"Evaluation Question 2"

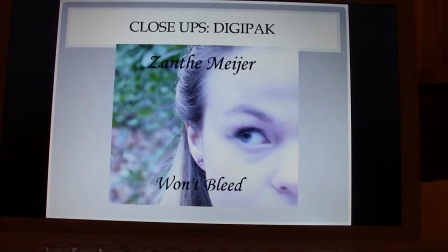But for various reasons, we chose to defy the consumer. Also because the artist would be very unrecognisable and the face would be too small if there was a long shot and it would be too far away.
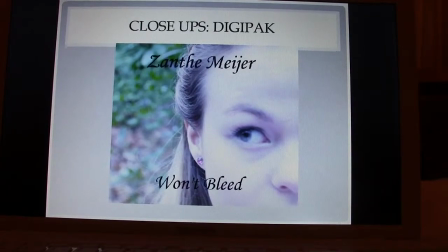So we made an executive decision to use this shot, which we happen to have and we thought was very aesthetically pleasing.
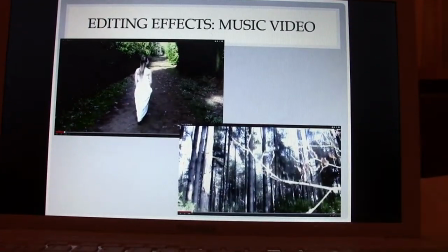Right, moving on to some editing effects. Now, my friend Harry, who I worked with, actually did most of the editing,
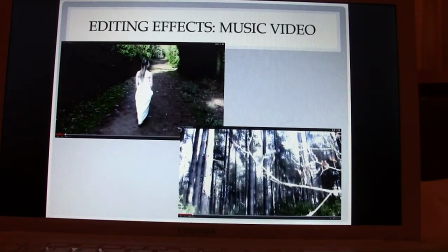and he put a slight green tinge over the shots, mostly of the shots in the woods. Most of the shots that aren't me lip-syncing, that aren't close-ups, things like that. When there's loads of greenery in the background, we used quite a bit of this effect.
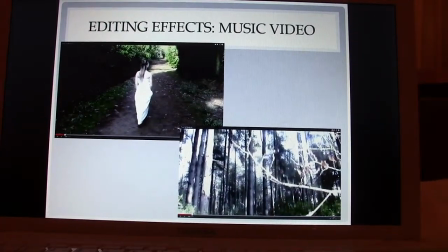The effect was made to have a sort of mysterious feeling, especially because the face of the artist isn't revealed until about half a minute into the music video.
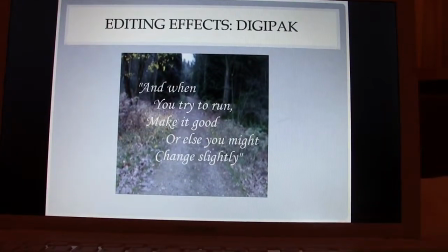Yeah, this effect is also used in this piece of the digipack. This is actually a page from the digipack booklet insert. It is actually a still from the music video with text over it, so it has the same editing effects as the actual music video.
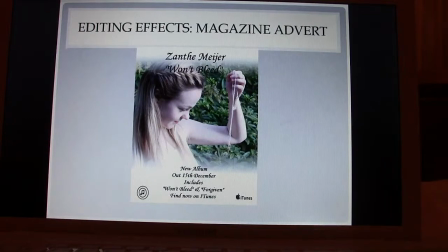The editing effects, obviously the bar that I used at the top and the bottom of the magazine advert, they were actually for practical reasons because the font was very difficult to read. But it's also an editing effect that we use to, as I said earlier, create more of an angelic effect for the artist.
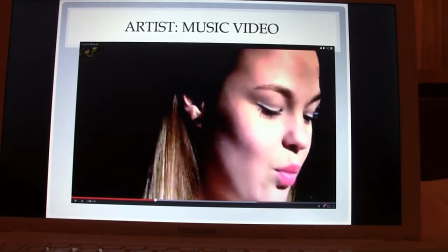moving on, the artist in the music video. There are quite a few close-ups of the artist's face. The artist is wearing very recognisable makeup, white eyeliner and quite pink lips.
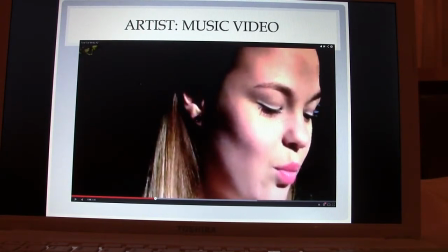I thought this was important to sort of reinforce the artist's persona.
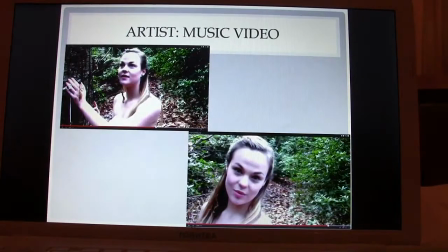The artist is wildly featured. These are some more shots of the music video.
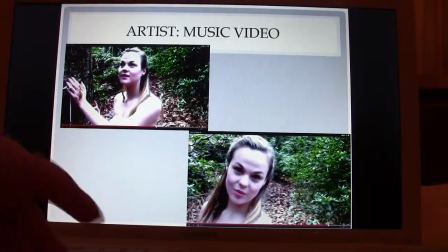Quite a few close-ups. The artist is very easily recognisable as feminine and young.
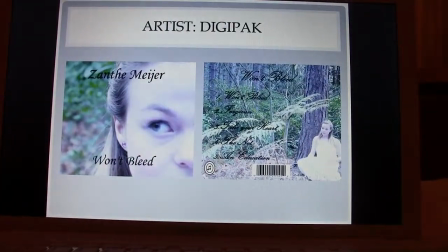On the digipack also, the front cover is an extreme close-up,
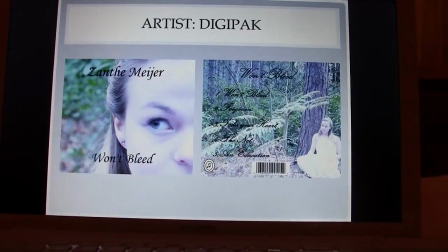which we use to sort of hold a bit of mysteriousness,
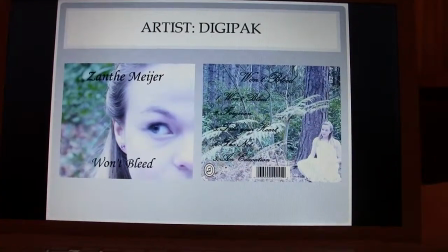even though she is clearly recognisable throughout the rest of the digipack. And on the magazine advert,
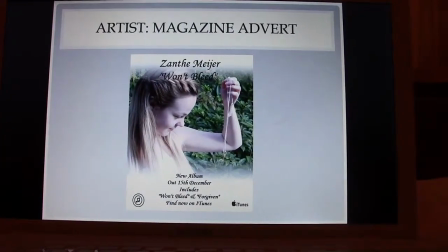she's also very clearly distinguishable.
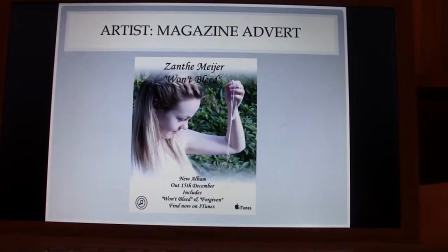Obviously, to create a successful artist or persona, the artist needs to be very visible,
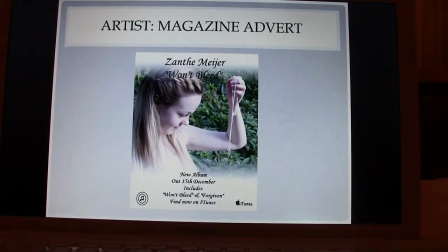which is why we kept this in mind, creating synergy between the main products and the ancillary tasks.
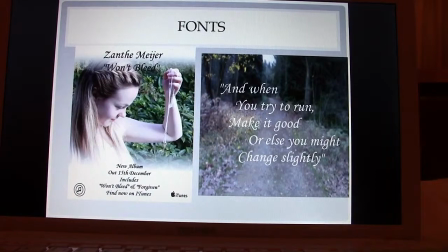The same font is used on the magazine advert and on the cover of the digipack. This isn't actually the cover, but we've seen that so many times I thought I'd use an insert of the booklet. These are some lyrics, and they use the same font.
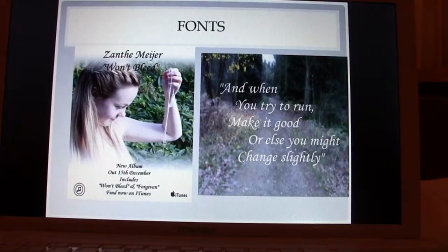There is one other font that's also featured a little bit in the digipack, mostly in the booklet, and I think actually the back cover of the digipack.
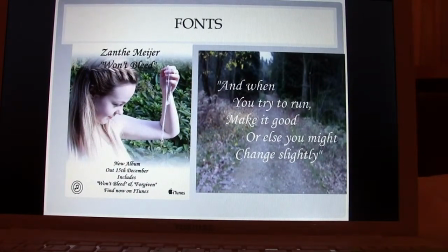But that was quite difficult to read, so I made sure that it wasn't used as often, but I did want to use it because I thought it was very artistic. And the audience feedback showed that it was preferred, even though it was difficult to read.
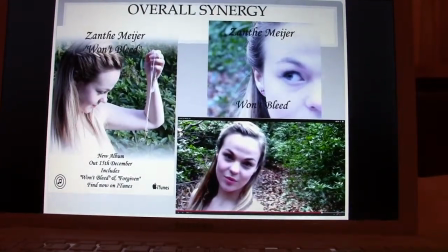Overall synergy. I think synergy is one of the strong points of the products that me and Harry have created.